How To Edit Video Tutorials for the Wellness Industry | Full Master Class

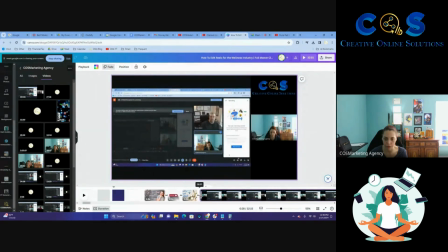We did a lot of talking about other things before the tutorial started, which is fine.
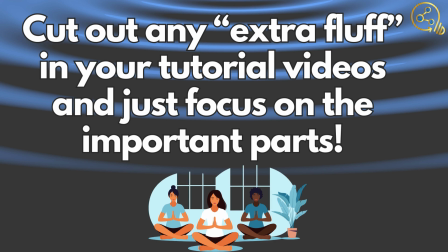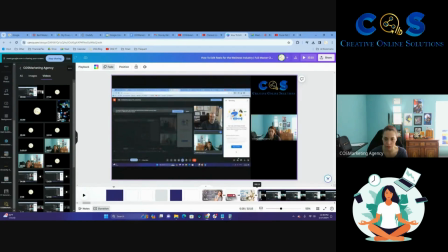But we don't want that in there. I'm going to check this. Okay. So still talking about other stuff, making sure that I find that start point.
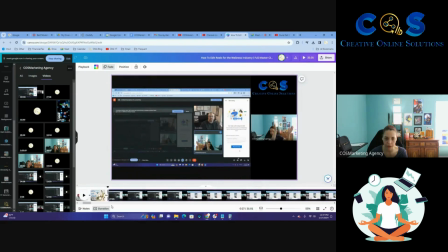And I'm clapping right here. So let's watch this. So I start out right here, and I'm just going to listen to it just to verify.
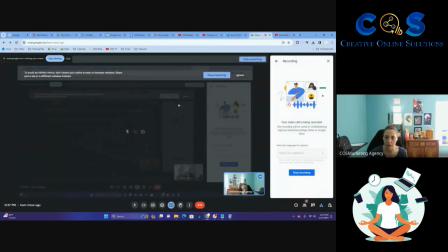Okay, so this is where it starts. Day in call. All right, so this is where the actual tutorial for the reel starts.
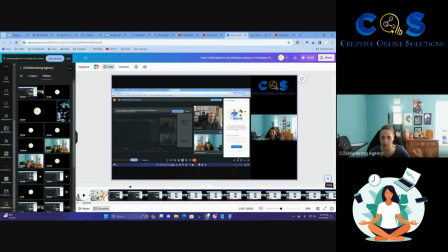So I basically moving this over eliminates all that other talking back and forth, which we don't need.
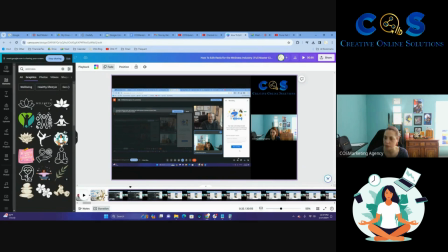Nobody needs to know all the little odds and ends that we're doing for the week that Murray wanted to talk about, because it has nothing to do with the tutorial. So I'm going to add in this little graphic here.
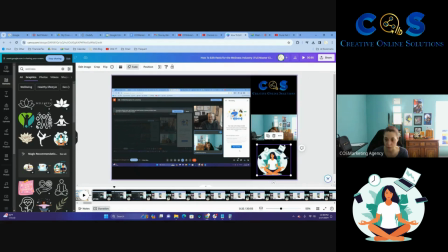It indicates that we're talking about wellness. It's a fun little graphic. I think it works perfectly for what we're doing, because there's electronics and stuff involved in it. The slide itself and all the other slides, that when you click on it, you're going to see here fade is an animation.
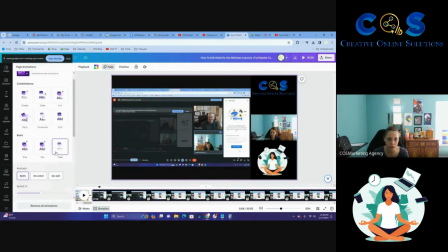So anytime there's a new slide that comes up, it's going to fade in instead of just kind of pop up. those little tricks with extra movement keeps people's attention. So you want to make sure you always have transitions in between slides.
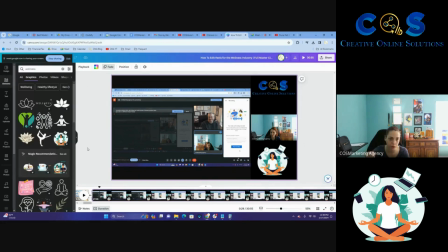And we can go into more detail about every single little detail and section of Canva if you guys want to. This tutorial is going to not necessarily be for somebody that's never edited and is in a day one kind of situation with this.
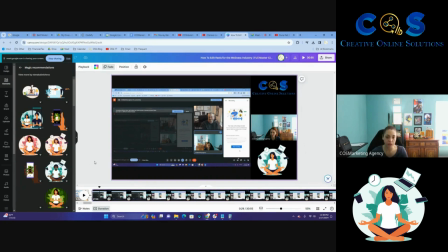But if you want me to go through all of Canva's features, I probably have some videos we did that, but I can do a new one or something that's a little bit more extensive if you guys want. But I won't know unless you drop a comment, so make sure you do that.
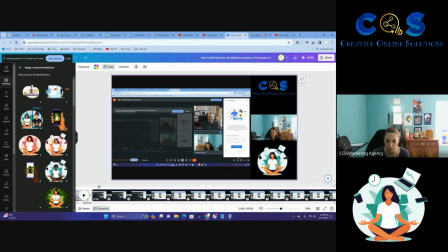Okay, so I'm going to skip ahead of the tutorial just a little bit, and I'm going to find a place where it makes sense to break the slide, do a transition, and maybe add in a text with some information, just so that it doesn't get too mundane.
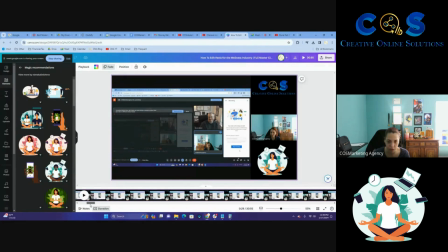If it doesn't make sense to do that, or at all, or very little, I'm going to do it where it makes sense, not just to throw in an extra slide to confuse people or to get people's attention. If it's to get someone's attention, it needs to be for a reason. It needs to provide some kind of extra information.
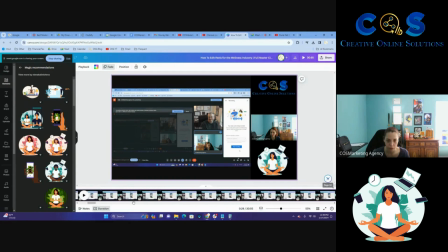It needs to provide value. All right. So I'm going to pick here, which is a little bit later, see where we're at.
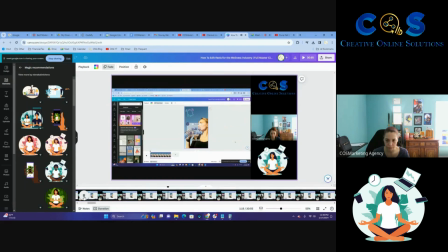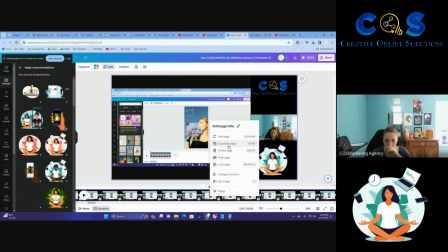Okay, so I'm going to say something here. I don't know if you guys can hear this in the recording, but I'm talking about this type of content can be very successful because of the type of content that it is,
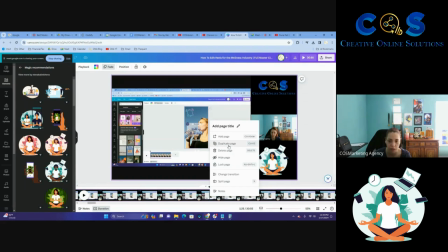meaning that it's inspirational content and it's very relevant reminders that people can everyone needs reminders to drink water or to take care of themselves these days. Self-care is a big thing. So I'm going to hit split page.
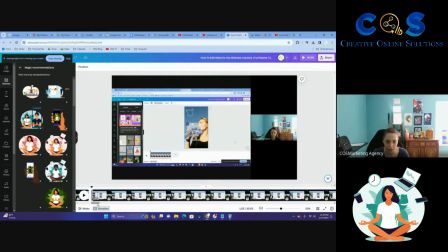Now the page is split, which means I can add in a text transition right there. So I'm going to go over here to the end of it. See, it's quite long, so these transitions will help.
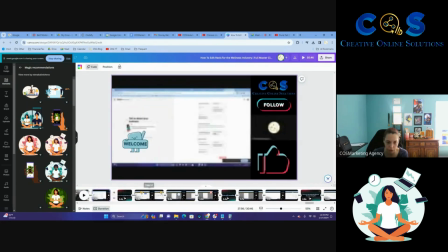I'm going to go ahead and remove all the extra fluff at the end that has nothing to do with us.